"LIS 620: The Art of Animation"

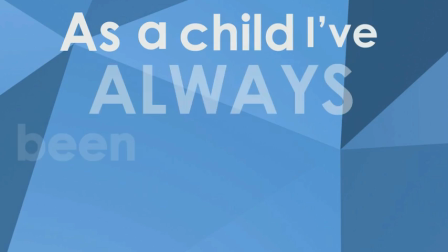As a child, I've always been interested in art.
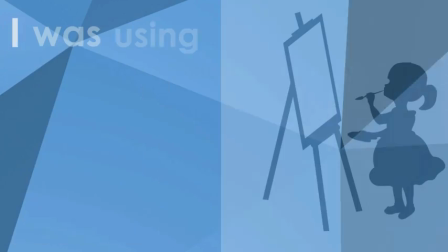Whether it was drawing, painting, or sculpting, I was using art as a way to express myself, like many do.
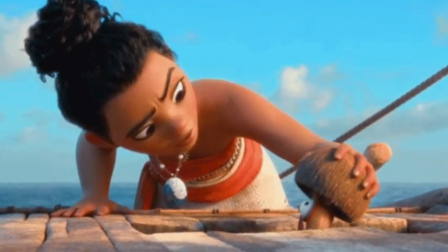What originally got me into art was cartoons, but most importantly, the animation that created them.
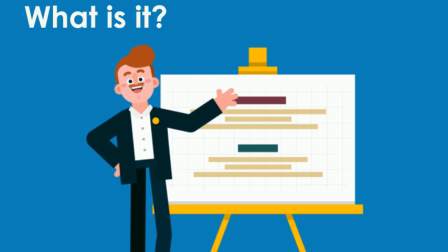Animation is a medium that artists use to make inanimate objects appear to move,
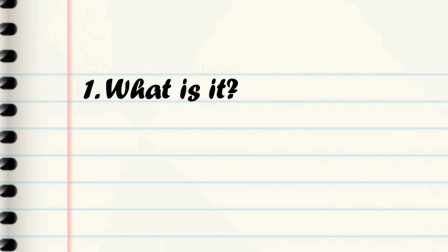and today I will explain what animation is, its history, and some of the different styles.
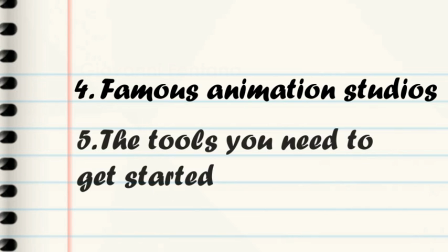I will also dive into some of the most famous animation studios and the tools you would need to get started if you ever wanted to start animating yourself.
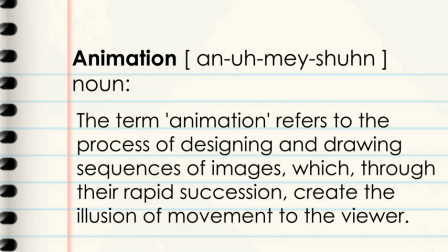First things first, what is animation? The term animation refers to the process of designing and drawing sequences of images, which, through their rapid succession, create the illusion of movement to the viewer.
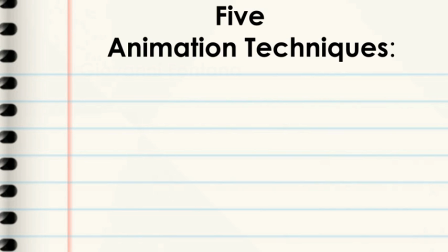There are 5 types of animation techniques that animators use: 3D computer animation,
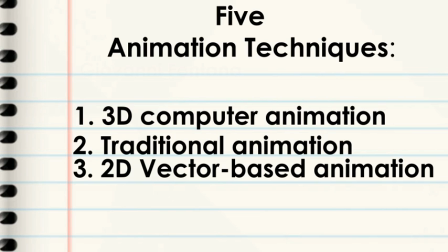traditional animation, 2D vector-based animation, stop motion, and motion graphics.
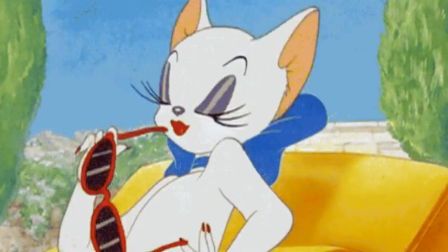And regardless of which technique an animator uses, a successful animation follows 12 principles.
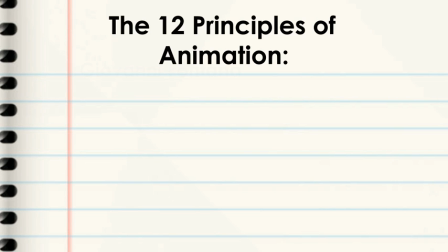The 12 principles of animations are squash and stretch, timing and motion,
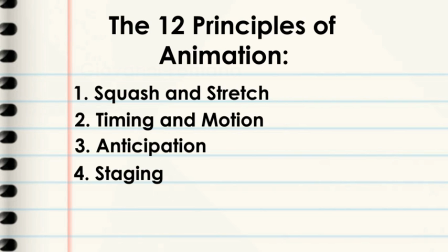anticipation, staging, follow-throughs and overlapping actions,
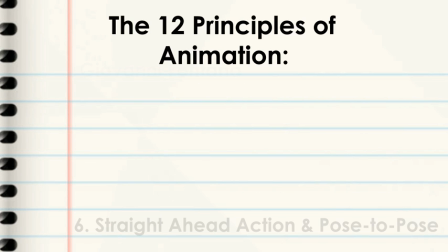straight-aheads and pose-to-pose action, slow in and out, arcs,
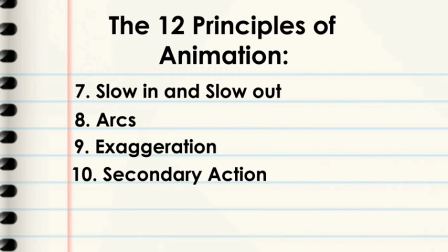exaggeration, secondary action, solid drawing, and appeal.
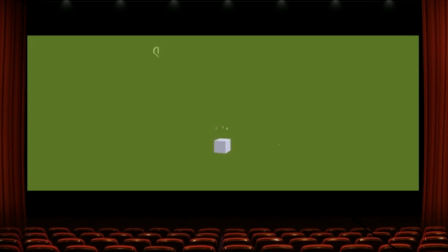The squash and stretch principle is squashing and stretching an object or character to give the illusion of weight.
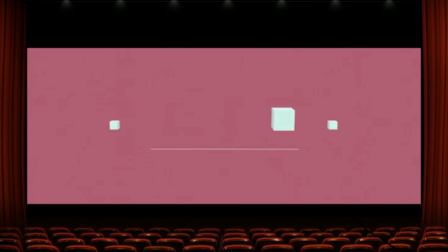The timing and motion principle requires fewer drawings, making an action faster and snappier, while more drawings make an action slower and smoother.
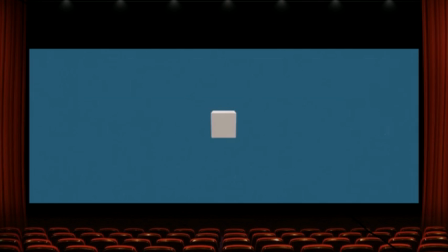The anticipation principle is the preparation for an action,
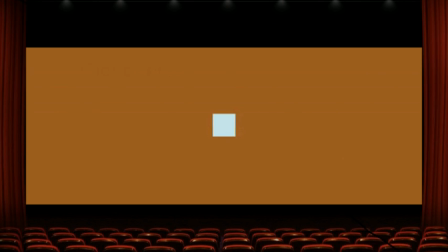and the staging principle is a presentation of a scene in a way that makes it clear to the audience.
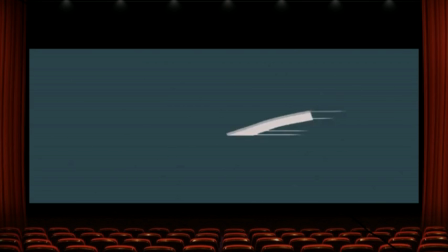The follow-through and overlapping action principle shows loose parts of the body continuing to move after the character stops and eventually catches up.
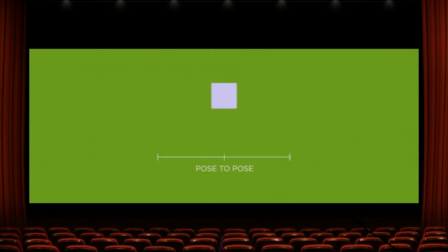Straight ahead is drawing a scene by starting out at the beginning and going to the end. Pose to pose draws out major actions, then fills in the rest.
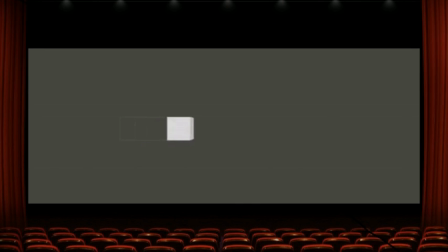The slow in and out principle shows more drawings at the beginning and ending of a sequence to show acceleration and deceleration.
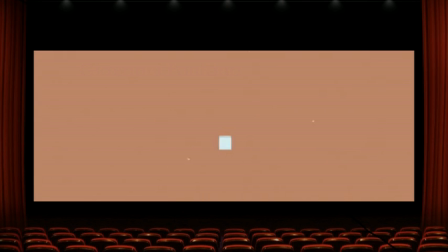The arcs principle shows that action should follow an arc to give them a better flow,
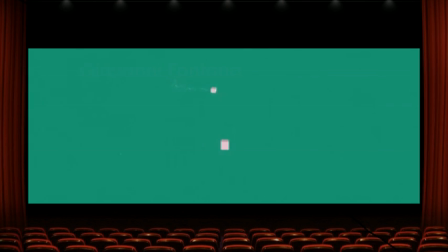and the exaggeration principles explain that making actions more extreme can increase excitement.
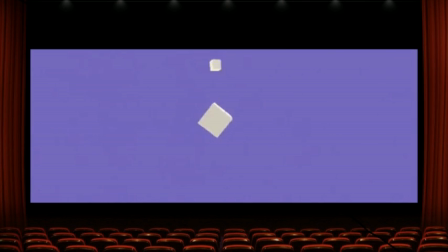The secondary action principle is a second action in the scene to complement the main action.
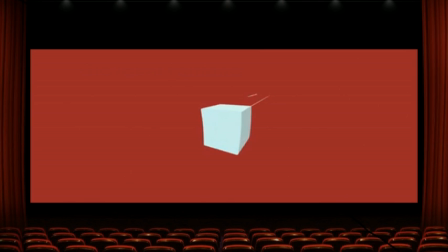The solid drawing principle is understanding the basic 3-dimensional form when creating objects or characters. And finally, the appeal principle gives a character personality to make them feel real and interesting.
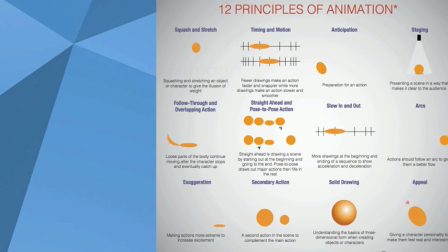The 12 Principles of Animation was introduced in 1981 by Disney animators Ollie Johnston and Frank Thompson.
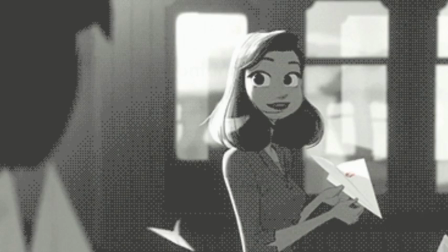Now, these principles have become widely recognized as the staple for all artists working on animated videos.
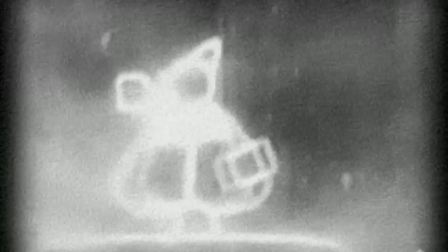Now, let's go way back. The title of first ever animation is still up for debate.
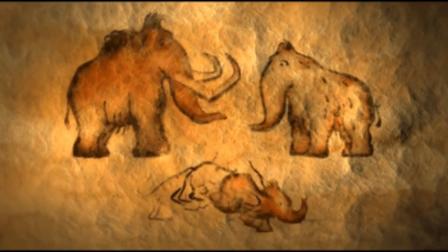The act of creating the illusion of movements through still images, you could argue that craft began hundreds of thousands of years ago.
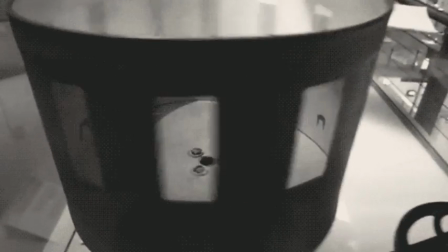The techniques of animation that we're familiar with first appeared in 1650,
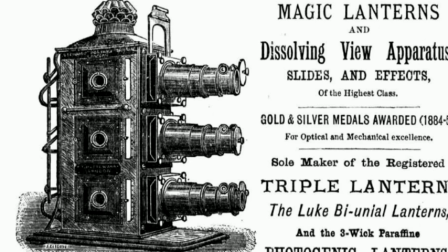known as the magic lantern, which was invented by Giovanni Fontana. A simple lantern with a strip of animation sliding past a crude lens,
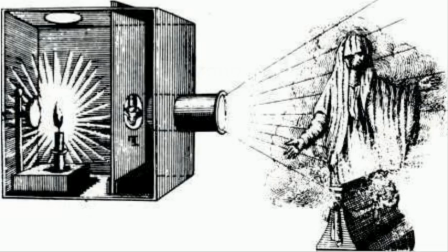illuminated by a single candle, was humankind's first introduction to projection.
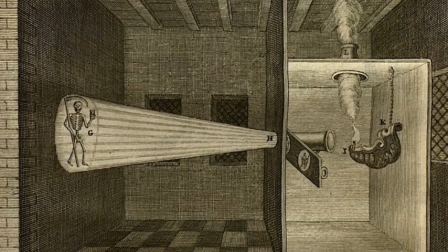It was primarily used to scare people, with images of devilish creatures running on the wall, and generally playing on people's superstitions.
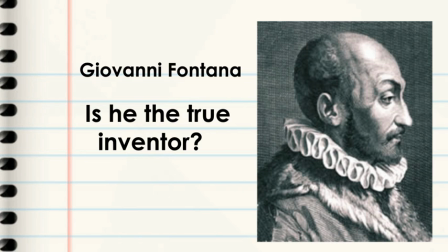Some question whether or not he truly is the inventor of this technique, due to missing animation records throughout history.